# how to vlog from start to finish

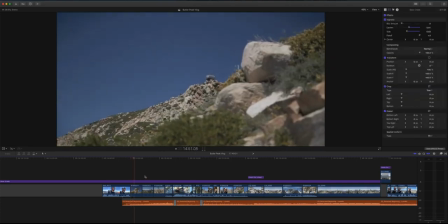57:27 A quick little B-roll section of some footage that shows this last moment.
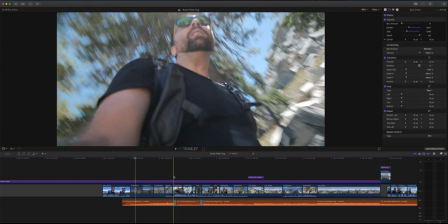57:33 I put my bike down and I have this moment where I say I'm almost there.
All right, just made it to the spot where I need to drop my bike off.
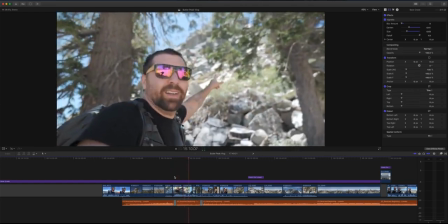57:41 The last little bit is just this walk up the trail, the fire hut just above.
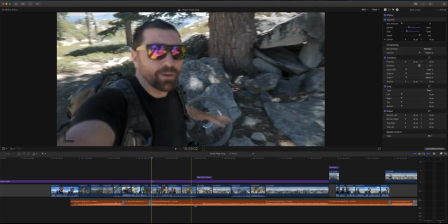57:48 And because this is the final climax of the video, I'm gonna use music under the whole thing, and I'm gonna actually find the moment where I want the music to hit.
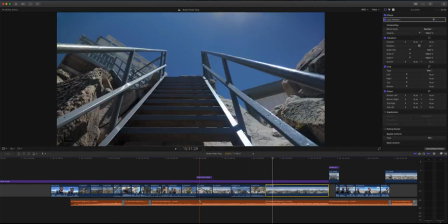58:00 That's the moment I want to use for the reveal. So I have all this buildup, and I basically laid it out and changed the volume.
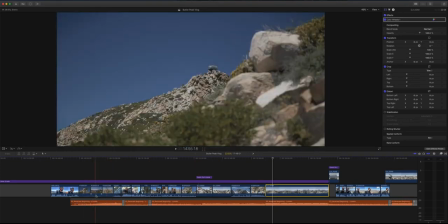58:07 So we started out with full volume because it's some B-roll, kind of showing the surrounding.
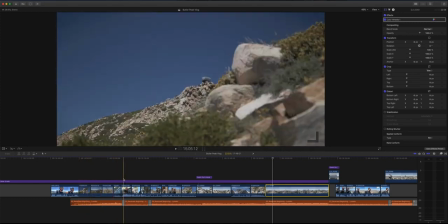58:12 We're almost there. There's Butler Peak. I bring down the music. I talk for a minute.
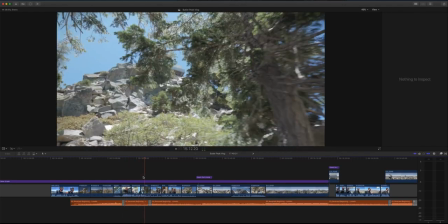58:17 All right, just made it to the spot where I show that it's in the distance out of focus.
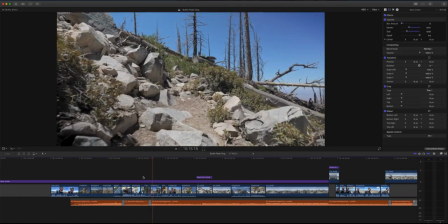58:24 And then I bring the music back up for another little B-roll section. But this is more of a specific move the story forward B-roll.
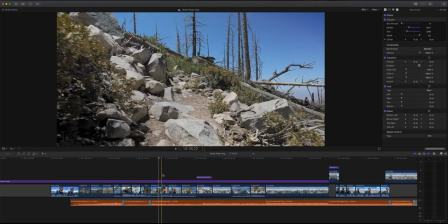58:31 So I show the trail, I show my feet, I show my reaction.
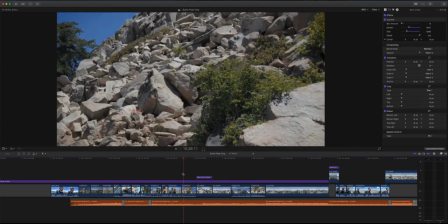58:36 Again, you want variety of shots. I show the trail again, but this time I pan up to reveal where we're going.
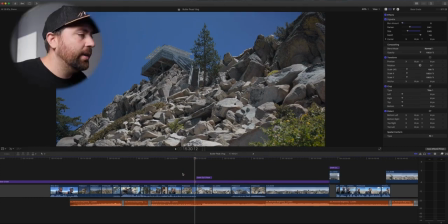58:44 So you're getting more information with each shot, and it's moving the story towards that moment where we're gonna actually get the reveal.
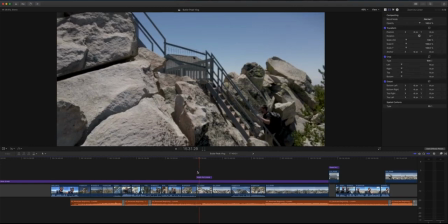58:52 So then I grab the shot using a drone of me walking up the staircase. The music starts getting a little bit more intense. I have this surrounding shot that's from the summit.
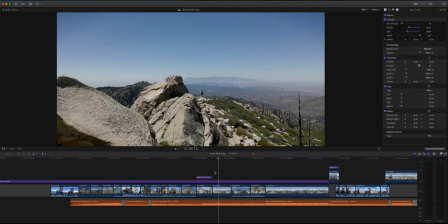59:03 It kind of shows what the view is, but at the same time, it's obscured in a way. And I like that.
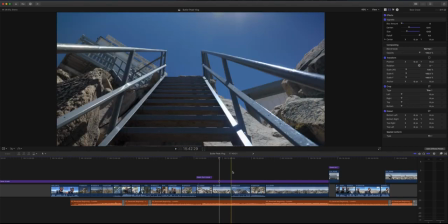59:08 So it keeps you wanting more. And then I show POV shot going up the stairs. And you can see I'm building to the big reveal. I'm putting all these shots together that's moving you forward, and you're wanting more and you want to see what happens. So if you have these moments where it comes to the big reveal, make sure you capture enough footage to get all these moments. I sat here and shot a ton of footage to be able to craft this element of the story.
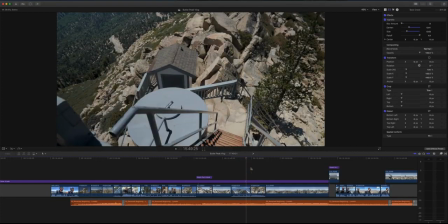59:31 You might think the reveal's coming. but I do a POV again looking down.
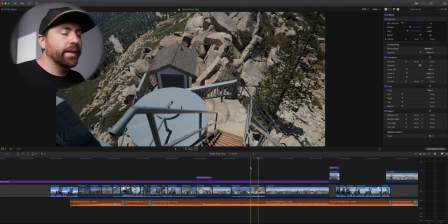59:36 Again, obscuring the view. And I'm capturing all these different elements because I know in the edit, I'm gonna wanna put all these pieces together to do this big reveal.
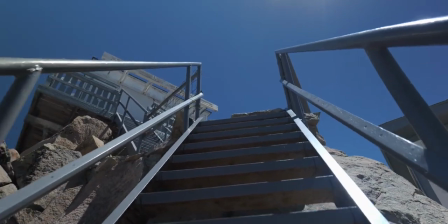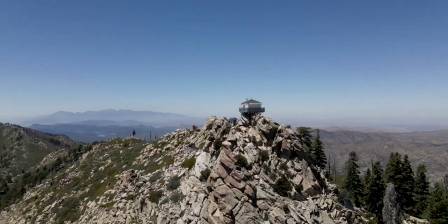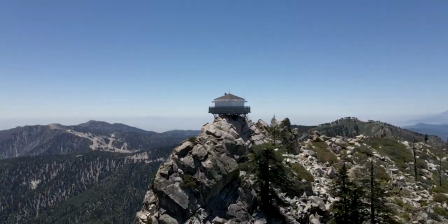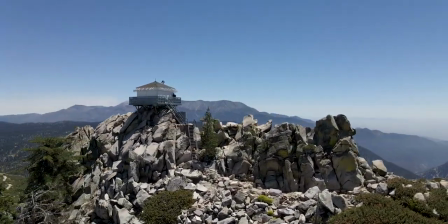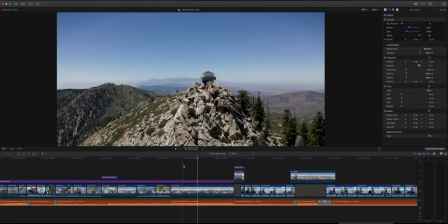60:18 This shot right here, this is the money shot. This is the most important shot of the film.
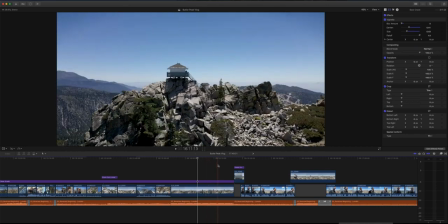60:23 It reveals the fire lookout on top of the peak. I do this crazy circling shot all around the lookout. So a couple things, I made sure I had enough drone battery that I was gonna have it up there because that was something I was anticipating.
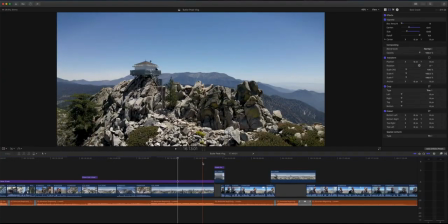60:36 And I've shot it in a few different ways to really show this reveal. This is the purpose of doing this vlog, was getting to this fire lookout.
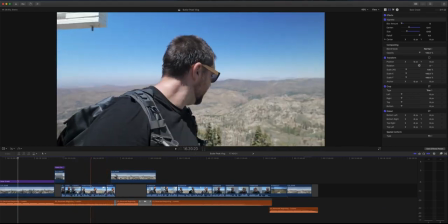60:42 And then so the last section, I have these talking bits where I'm, talking about what it's like up there,
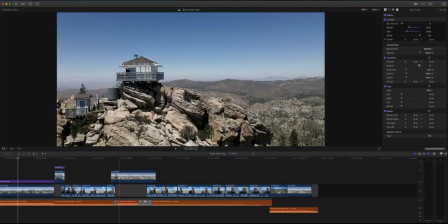60:48 what I'm finding, and some just different information for this video. And I did this all over music because this is the finale.
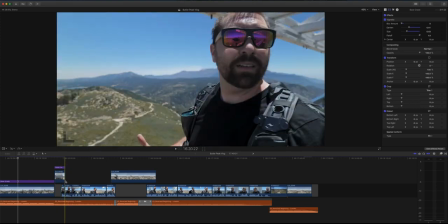60:54 This is the grand finale. So I have the music go up and down, and you can hear that it let the music drop down and have the music go lower when I'm talking, bring it up to ramp up the intensity when I show the shots of the fire lookout.
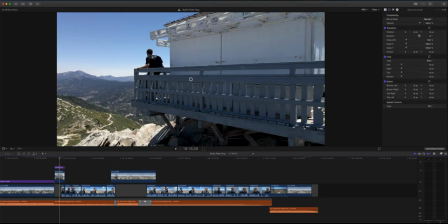61:07 Again, I wanted to grab shots of myself, so I have a shot like this, which is a drone shot of just me on the lookout. More shots of my reaction as I'm finding this.
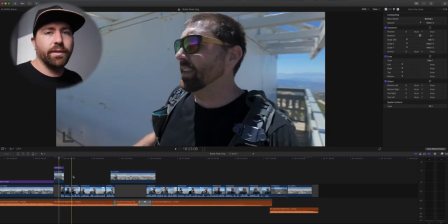61:15 You just want to capture a lot of footage, and I ended up using only a portion of the shots that I used, but all of it does come into play, and I use snippets of everything. Oh, look who just woke up. Someone wants to say hi. So, I've got a little editing assistant.